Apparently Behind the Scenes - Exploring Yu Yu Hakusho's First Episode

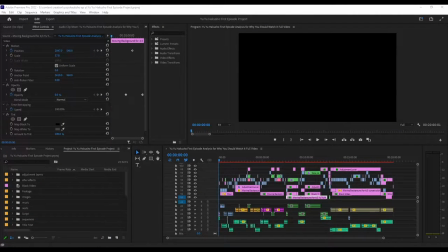1s
Hey, everybody. This is apparently, and for this video, this is going to be the behind the scenes look at the Yu Yu Hakusho video. We're going to be looking at the kind of Premiere Pro
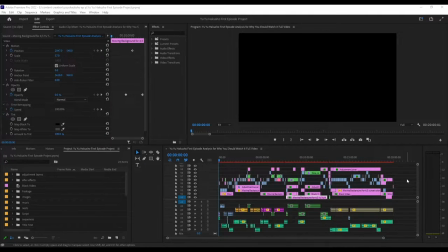17s
file and all these little weird things I've got going on here, which I might make a little bigger.
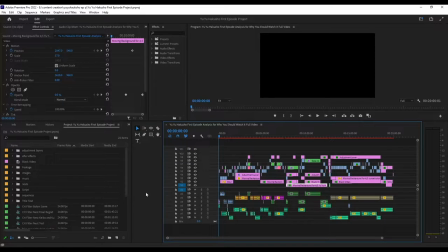25s
A lot of these little folders. I'll also look at the kind of After Effects.
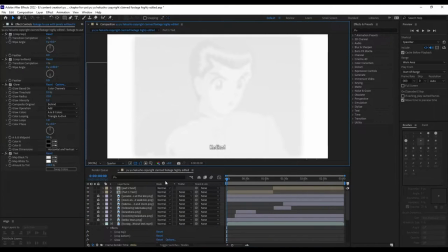33s
We'll turn down to like a quarter just to make things a little easier, maybe like third.
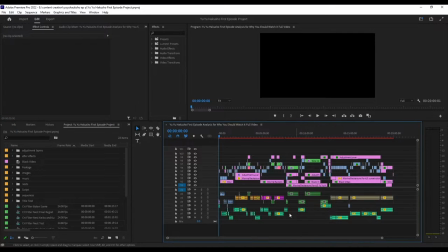40s
But it's kind of the more visual aspects and obviously sound for the video, because well, we did the self-analysis last time and this is more behind the scenes of what I did, why I did what I did to some extent.
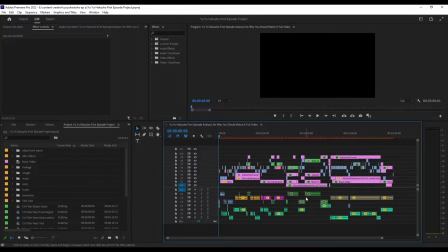60s
Probably a lot shorter of a video, I would assume. Largely because I don't necessarily think I need to spend that much time. I think the first thing to really look at here is a lot of the folders I have over here.
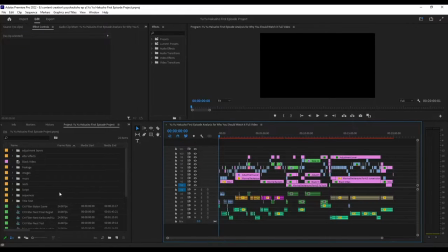75s
So one of the very, very important things to really do, and I think the next projects are a lot more organized, where you have here is like you have a bunch of like little nests and stuff, which I can like.
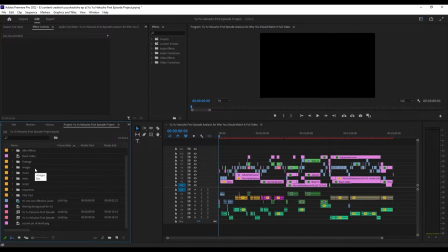89s
I have like a little thing for actually. Oh, that's unfortunate. I think it went to edit. I love that. We love that. There we go.
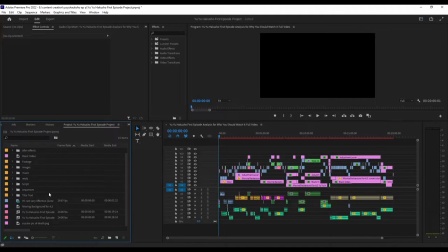104s
For folders, it's gonna be a lot more organized moving forward. This is the first attempt back. Obviously, and there's like some images. There's background we kind of use for a lot of the video. This one, which is kind of moving, as you already know.
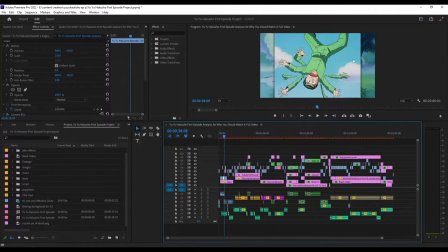122s
Behind the main footage always has a bit of an alpha glow, so it has this little darkness in the background to make it kind of come off. Turn it off. So it just kind of stays there. Where here, it's like a more of a placement.
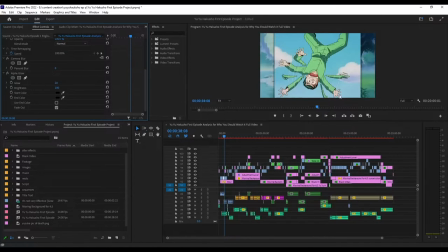138s
You know, it's clearly set above rather than kind of like segmented into it. If that makes sense. They're very different, and it separates them. And I think I always like that personally.
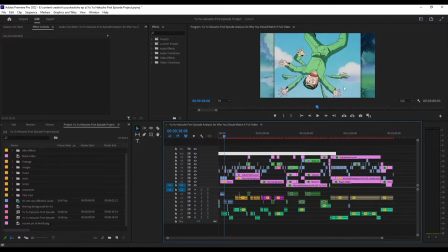153s
When I'm doing the more visual stuff, or like when I'm half footage on top of something, I always like to make it much more discernible. There's like two things happening here: you know, main footage, and there's the background that moves.
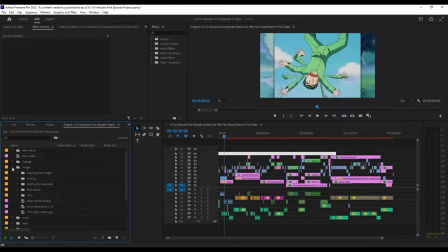169s
But for the folders, it's just like there's a lot of stuff. There's, you know, I have all these images that I use. Obviously the footage, you know, a little Hard Knock Life, footage in particular for that one little bit.
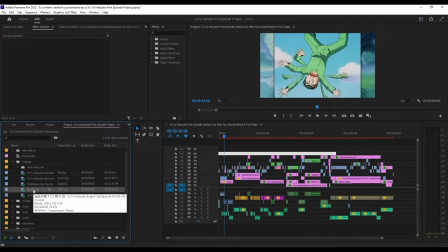184s
It says something in Japanese I can't read. Episode 43, which I think was the bang at the end of the video.
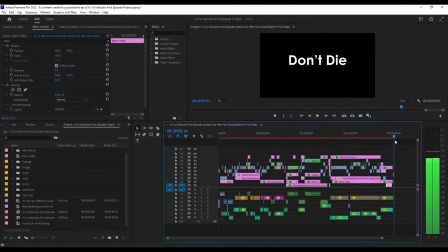194s
This one. Don't die. And then there's like the little bang at the end. There it is. It was right there. You saw it. We don't need to go with it. Music, of course, there's a lot more segmented into the sections for which the music appears.
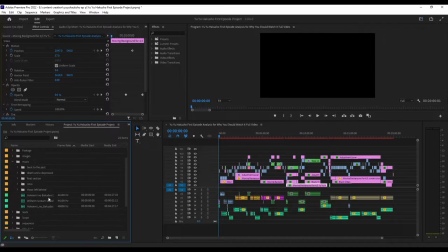214s
Obviously, these are some more sound effects, because I don't think I made a sound effect folder for some reason. In the future, I actually decided to separate
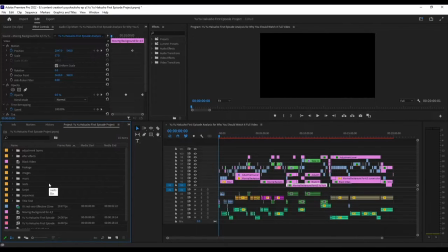231s
each, like, folder would be the kind of the chapter or the like that section. And then I would have, like, you know, After Effects, footage, image, music, script. Well, less so script. Sequences, title text for that one section.